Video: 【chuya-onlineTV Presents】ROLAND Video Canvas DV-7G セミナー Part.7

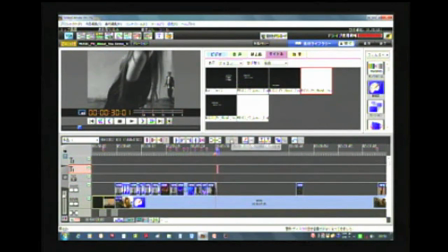あとは、先ほどの空撮の映像を効果的に使っていこうかなと思いますので、このあたりからちょっと映像を見ていきましょう。
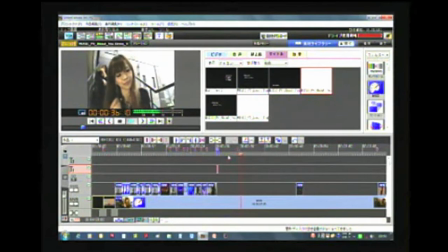押します
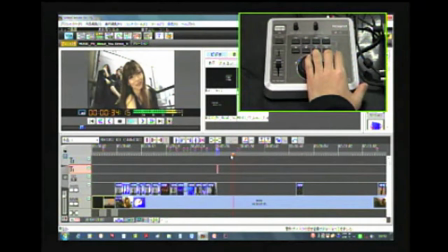もう一回いきましょうか。この辺りから再生してこれで次の頭を戻したはい、もう一回終わったという感じでいきましょう。今適当にしました。
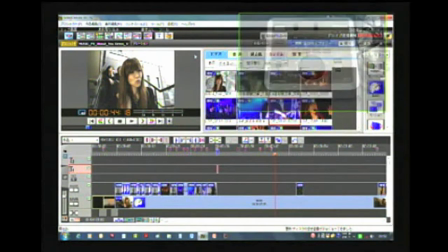マーカーを打ちましてビデオ素材、ビデオ素材のこの首都圏空撮これ使いましょうかこの絵がありますよね。これをここから使っていこうかなで今このタイミングの中でマーカーのところにジャンプしていって
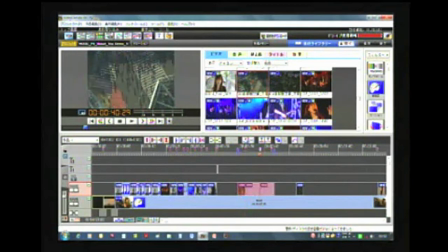この部分ここで選択してカット次ここをカットここは最後はここで縮めるというやり方ですね
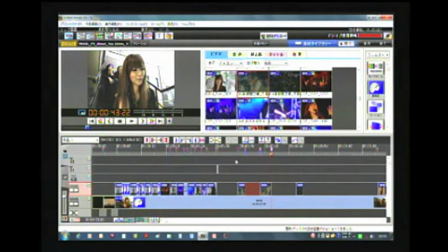縮めていきましょうこの部分をリフトしてあげるとはい曲に合わせてよいしょ大画面で見ると
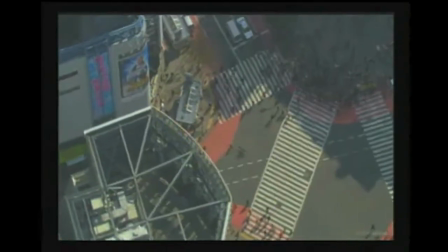曲に
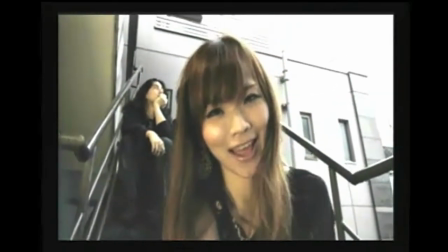合わせてタイミングによってイメージで動画が入ってくる
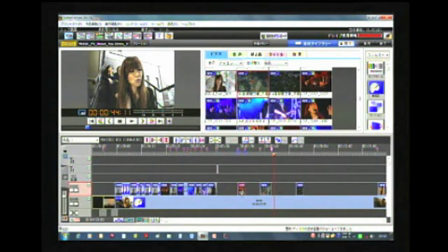でこれだとちょっとねイメージの映像っていう割にはなんかニュースっぽくなっちゃうんですよねなんかカラーだしどうしようかなってことでこの色補正とかでモノクロームってのがあります色補正だとセピア色っていうのにすると
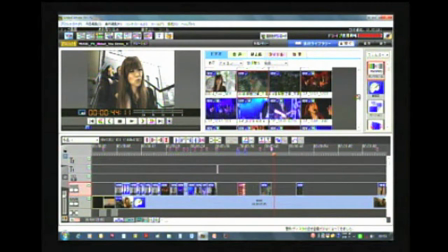昔のノストラジックな表現になりますし単にモノクロームにしちゃうとはいこうするとこの効果が投げ込んだ瞬間にですね
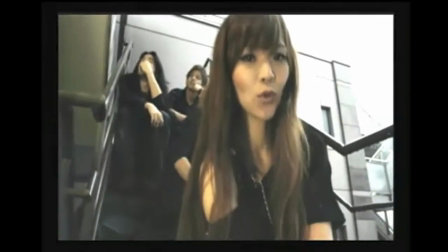このようにイメージっぽい色になってくる毒さざるあなたのは
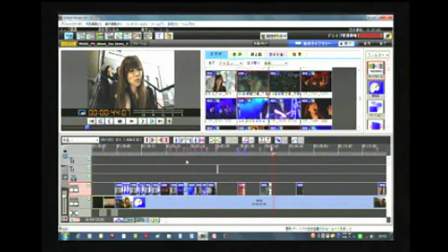こうすることによっていわゆる現実の世界とイメージっていうのを色付けをしていくとこれは先ほどもうすでにヒントがございましたこのようにですねイメージの映像スローモーションになってますがこのスローモーションの映像それからライブの映像といったものを区別していくというね
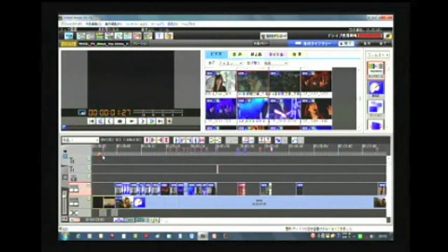こういった表現としても非常に面白いと思いますなので冒頭の部分これも一番最初はブラックの画面からいきなり入ってくる
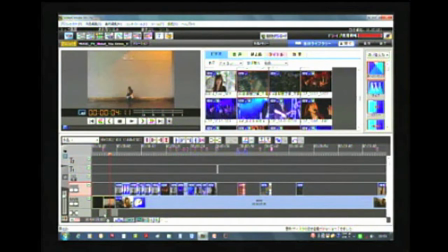いきなり入ってくるよりかは例えば切り替え効果のオーバーラップでふわっと入ってきてこれは最初のイメージに合わせてフィルター効果でモノクロームに入れておこうと
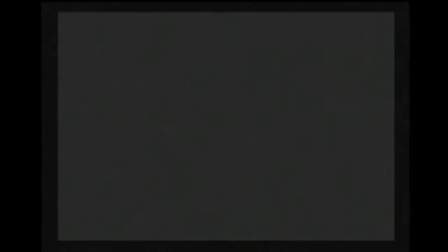そうしますと再生して見てみるとふわっとモノクロームで入ってきて
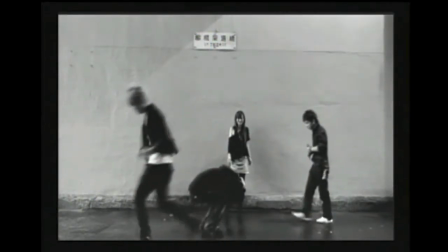あとライブのシーンが曲の始まりですねこの後リフトが入ってきました
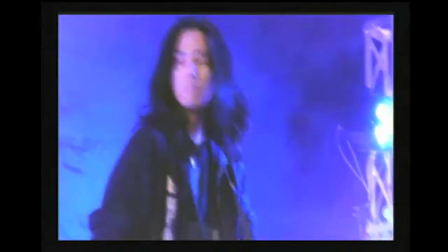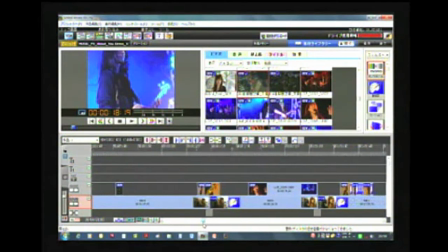いったところですねかっこいいそのプロモーションビデオの作り方といったところで非常に効果的な部分じゃないかなと思います
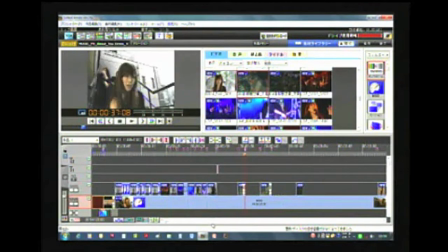あとこれはですねこれは意図されてかどうかわからないんですが私が非常に気に入った部分がありまして
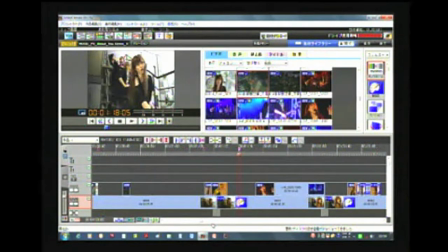ここはちょっと皆さんにご紹介してもこういったのはいいかなと
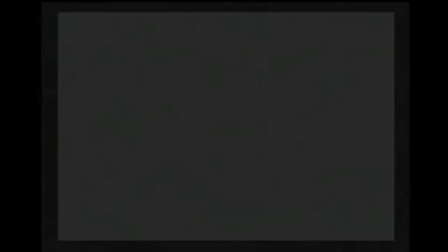例えばライブのシーンとこの非現実のというこういうシーンですねが合わさる瞬間
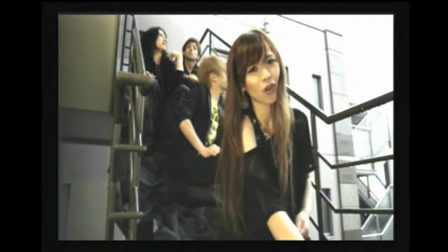手の振りとかっていうのがシンクロすると非常にかっこいいという位置で見ていきましょう
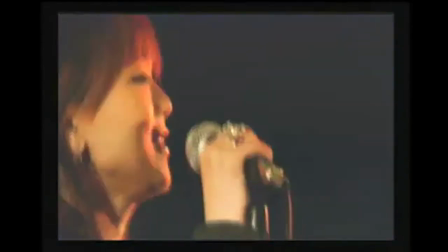ここ同じ振りで入ってくるから妙にかっこよさが出てくる
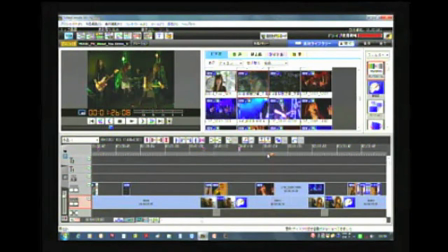だいたいボーカリストさん同じ振りをしますのでいいんですけど例えばこういったところポイントになる部分があったらこれは事前に打ち合わせをしてここは合わせるからっていうのでやっていくともうあなたも今日から映画監督になれるということでございます
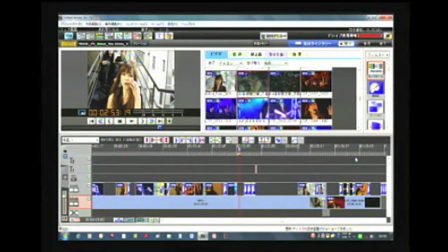あとはですねそろそろ時間の方も迫ってきましたので簡単にご紹介していきたいんですが面白い技がありますこれちょっともう一つね全くDメロっていうのは別のメロディーが出てくるのでそこだけちょっと違うシーンに飛ばしてるんですねこれをご覧になっていただきましょう
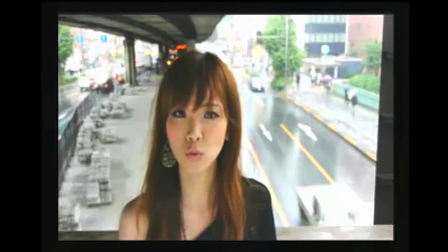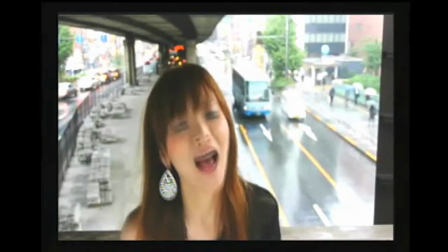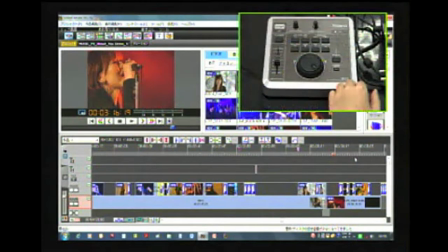はい今の秘密分かりましたでしょうかどうなってたか